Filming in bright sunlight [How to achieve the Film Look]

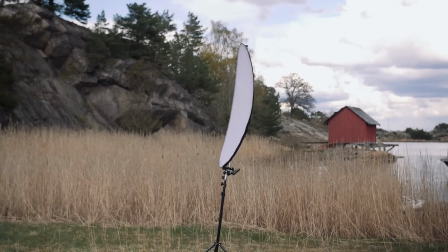[4:25]
And when it comes to this setup in windy conditions, it's easy to fail.
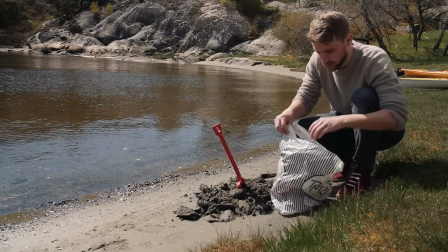[4:31]
But don't worry, grab a couple of plastic bags and put them inside each other to make them strong. Then fill them with sand to make them heavy.
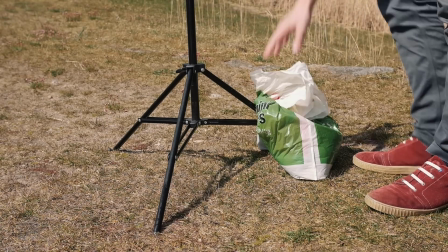[4:43]
Place the homemade sandbags on top of the legs, and the wind problem is solved.
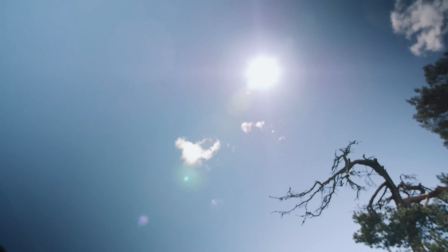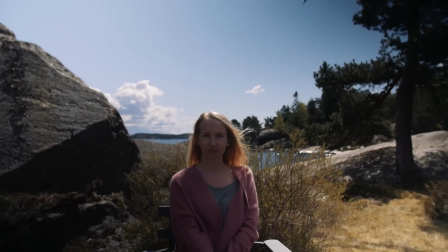[4:55]
For this angle, the sun is hitting her back.
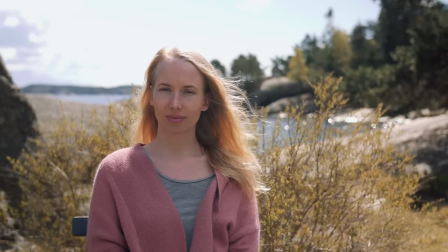[4:58]
Without the reflector, you will either get an overexposed sky in the background, or a dark and boring light on the subject.
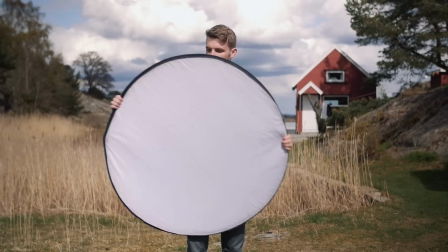[5:07]
So for this angle, we will use the white part of the reflector to reflect the sun and bounce the light towards her face.
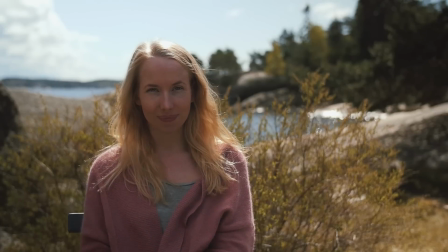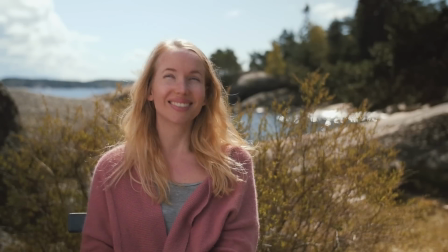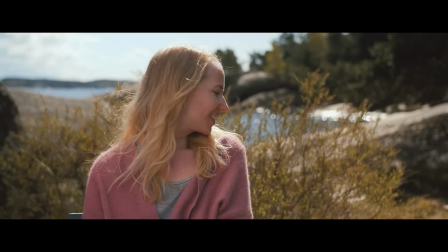[5:24]
Now we have figured out a nice setup for both angles.
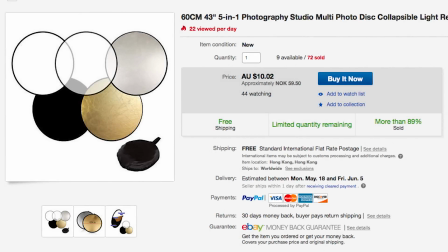[5:32]
A 5 in 1 reflector costs around $10 and a stand with a reflector arm costs around $60. But what if you don't want to spend money on this equipment? Then you can actually try to find something similar in your garage that can reflect light. You can just be creative. Polyester in. You can maybe use this. It's a door. maybe a bit heavy but we can yeah as you can see it's quite bright that's a it's a good start as long as you know the purpose of the equipment you will probably find something for free that can give you the same look another time saver is to shoot your film when it's
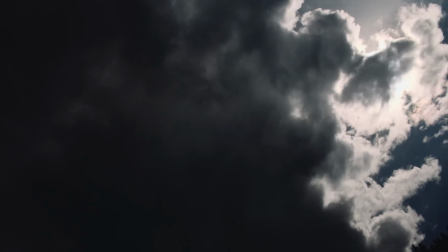[6:13]
cloudy then the clouds will soften the light for you so that was my tip on how to get the film look in bright sunlight but remember by being creative you can save a lot of money so i'll see you again soon Bye-bye.